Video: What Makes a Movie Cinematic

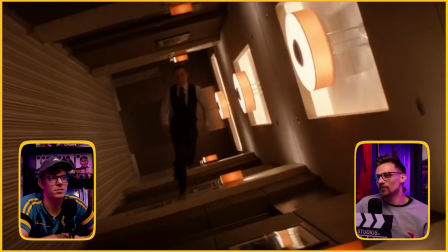(43:27)
but yeah and then just the the color grade between the two scenes you know it really shows that you're in two different environments um yeah this
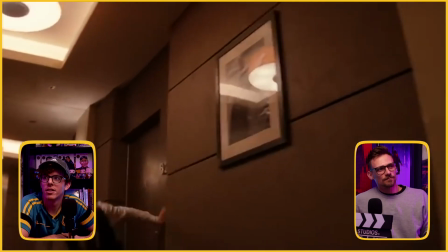(43:35)
is it's super dynamic i mean it keeps uh like they managed to draw your eyes all the way around the screen without it feeling
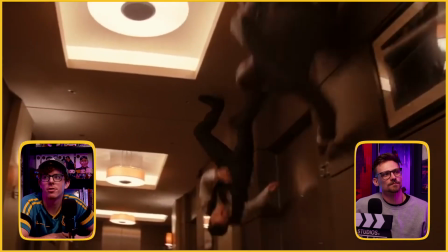(43:43)
chaotic or without it feeling disorienting because now my eyes are at the top of the screen as the hallway rotates over and they're fighting on the
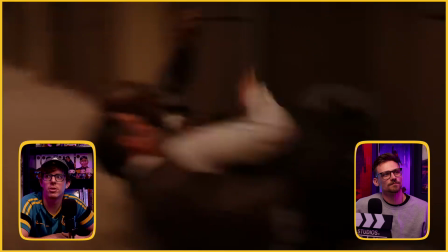(43:49)
ceiling and then the truck's going to roll and my eyes are going to be drawn to the bottom right corner of the screen as they slide down
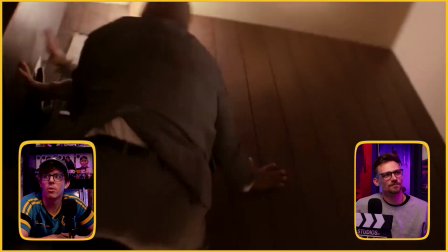(43:55)
into this room it's it's really incredible they're and the editing
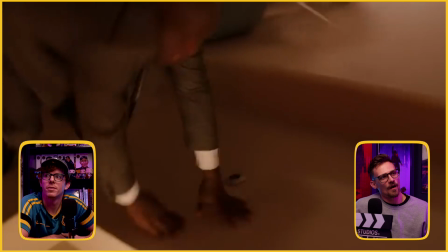(44:00)
too they're cutting back and forth and they also of the fight they have very minimal
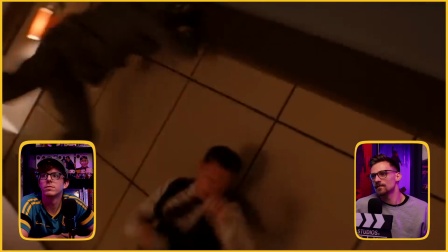(44:05)
amount of cuts you know it's it's not a one
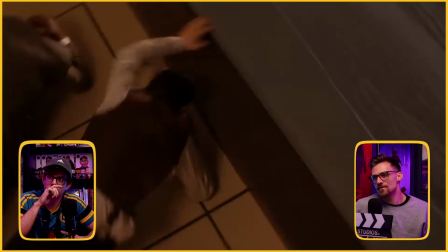(44:09)
take like they're right there they had a few you know close-up shots of like the gun
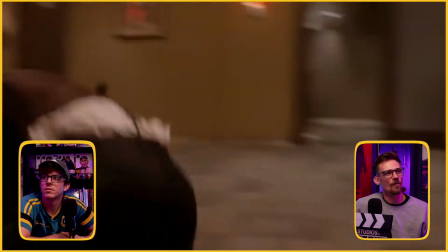(44:14)
sliding and stuff but for the most part you get to see the whole fight from one angle which i feel like always
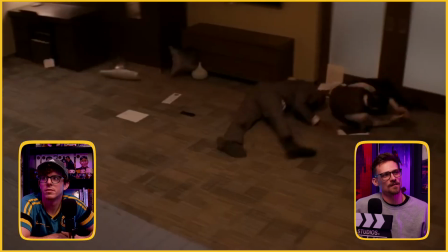(44:22)
adds to the fight you know because you get to see what's happening you know boom right there i would have liked to see some blood smear on the carpet but either way it's still really cool um that's back-to-back nolan shots let's go back to back to back oh snap what do we got i got my next shot which is um uh it's also from interstellar the city folding or no i'm sorry also from inception city folding yeah i do an in trilogy interstellar inception and then they should do a third one um what was the scene city folding yeah city bending this is like honestly might be like a landmark marquee shot for cinematic movies movie scenes all right fast forward this to get to where we want to even just like the mirrors here really cool i love shots of mirrors i think everyone does is this not the where do they bend the city did i miss it um not too sure but let me go back i i think i saw a shorter clip of this but the definitely was had to
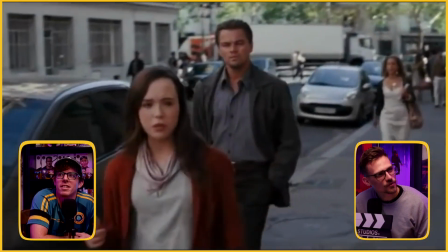(45:42)
have been in that first video i know i just know where click around a little bit for me this one's a shorter video so so we should the premise of the scene that we're
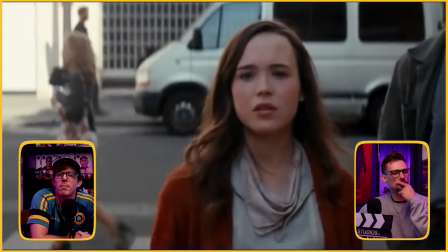(45:50)
looking at coming up is that hobbs and what's her name it's like i don't remember names come on and
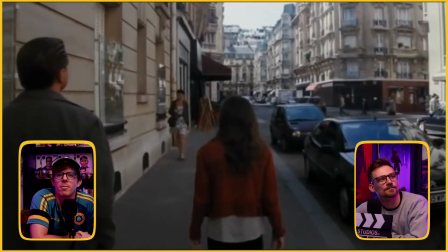(45:59)
it's like i barely know your name it's like eliope or something um they all
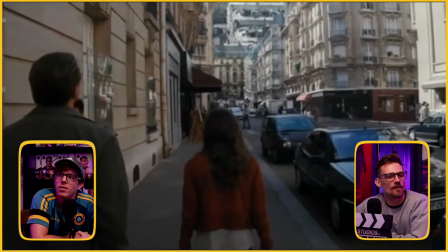(46:03)
have interesting names all right so that's the shot right there right the city's folding over in half
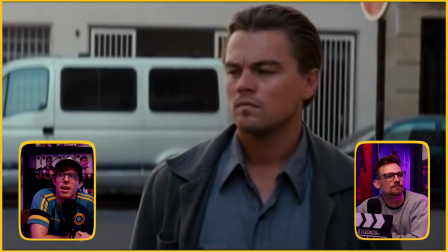(46:08)
on itself in this like mind-bending angle which definitely inspired dr
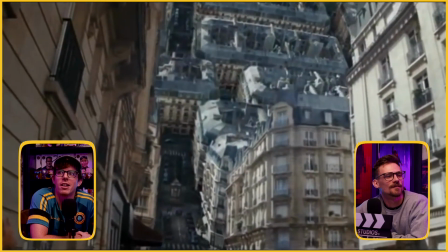(46:13)
strange another incredibly cinematic shot definitely look at that you
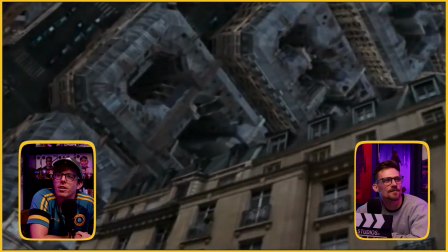(46:18)
got the shadows of the city coming on to the city that it darkens because the the fold the part that's folding over is blocking out the light
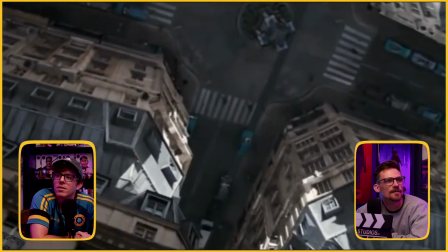(46:28)
yeah and then the sun comes back through yeah definitely very creative
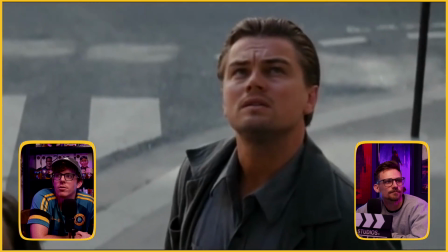(46:37)
i mean again they're making use of the entire the entire screen they're filling it up with details for your mind to soak in and like it it's something that a shot that definitely sticks with me yeah it's big in scope it's huge you know like just like the tidal wave it feels feels larger than life and it's enhanced by sitting and watching it in a i was just gonna say that that point for sure okay um i'm gonna jump to a show that i think is a master class in lighting and color grading and that is stranger things i knew we were gonna have some
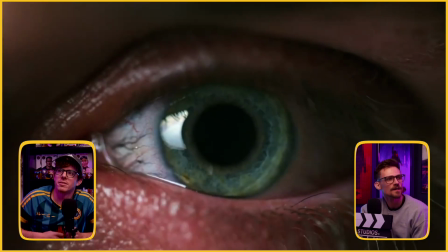(47:21)
similar stuff um so this is i just pulled up a clip that has a bunch of different shots
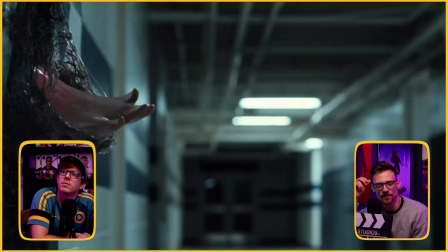(47:27)
all compiled together of stranger things um but yeah the
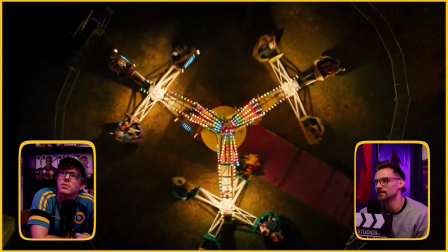(47:33)
lighting in this show is amazing look at that you know dynamic colorful
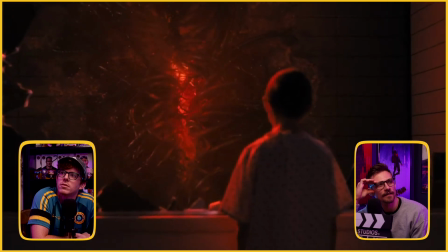(47:39)
like they they always have like like two tones going on you know
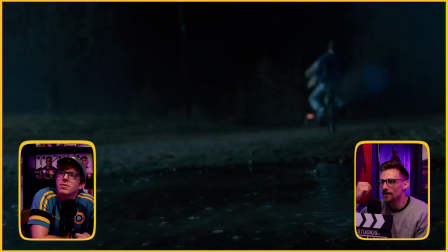(47:46)
like either commercial either like a heavy
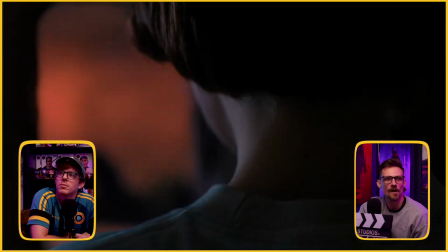(47:52)
like teal and orange you know or like a purple and blue like they're always very
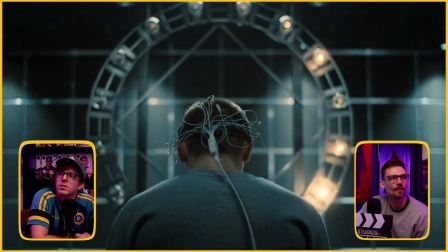(47:57)
dramatic with the lights and i love it so the specific scene i wrote down from
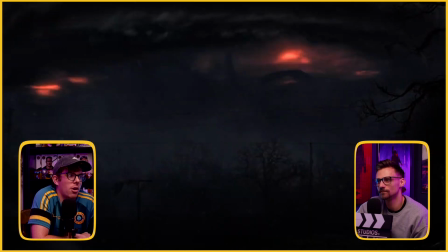(48:02)
stranger things was that arcing overhead shot where they're riding the bicycles in season four are
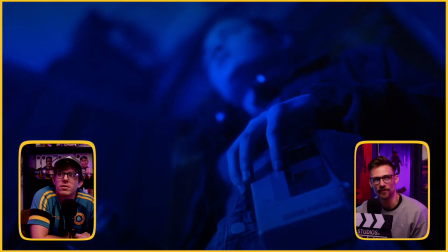(48:08)
you caught up to season four i'm like halfway through season four because my wife is the
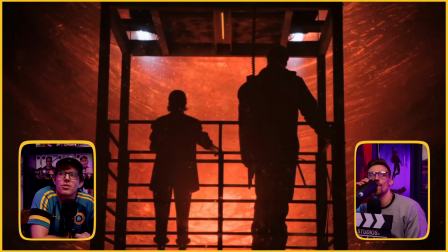(48:13)
slowest person ever at watching shows there's a shot where they loop around from the
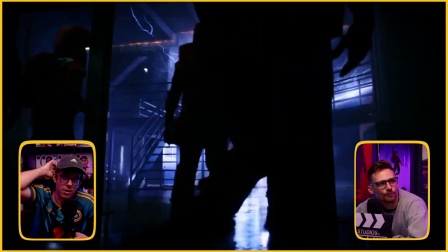(48:19)
the four characters riding bikes in the real world versus in the upside down and
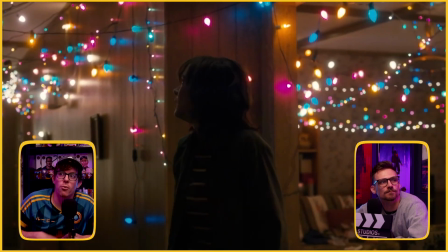(48:26)
it's It's such a beautiful reflection the the
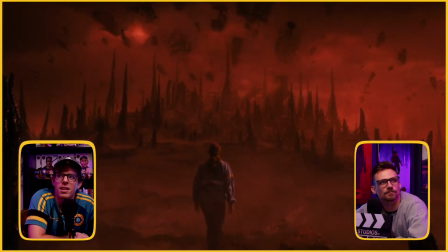(48:31)
color The colors they use to light the upside down are just so beautiful.
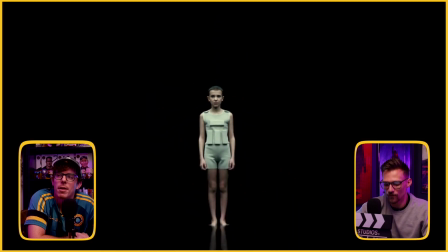(48:35)
This like orange lightning what seemed I'm not even sure what to call it, but it would be like stranger things season four I call it like the arcing bike shot but upside down, bike riding let's see if bike scene pulls it up. Is it iconic enough for bike scene? Here, right, that one. It should be probably that one This one? Yeah
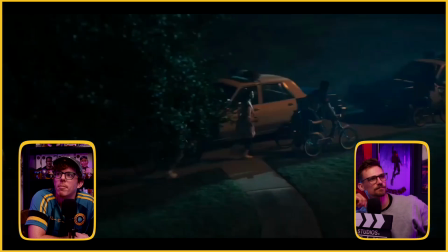(49:04)
but it adds to the story it shows the parallels between between the two and like completely opposite
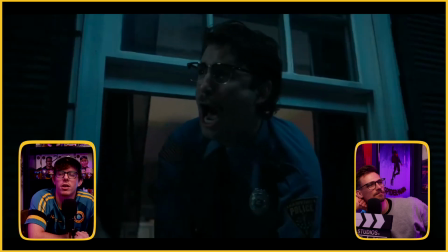(49:12)
situations you know they're both trying to connect with each other from completely different worlds and it
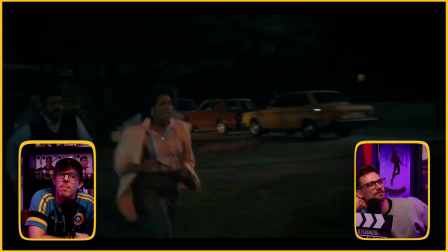(49:17)
shows like the parallel between them and
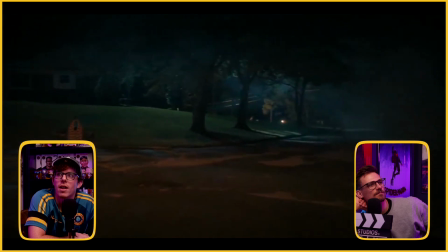(49:22)
it has like this camera motion that is really truly incredible mixed with
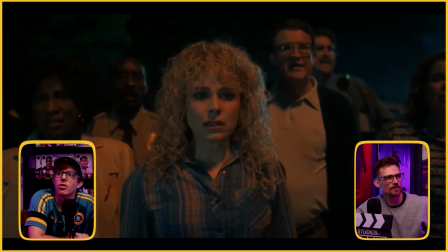(49:28)
it okay this should be it so it's going to
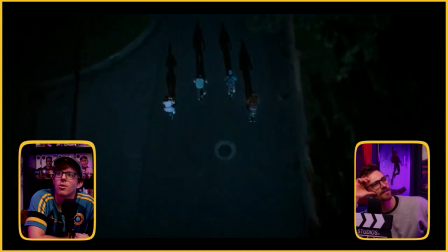(49:33)
how did i don't even know how they achieve this so watch and it works over the top
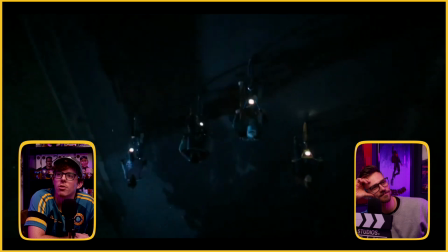(49:38)
of their head to become now it literally and figuratively it becomes the upside down
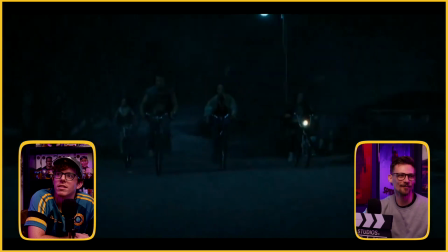(49:43)
what can we watch that again what what just happened so it's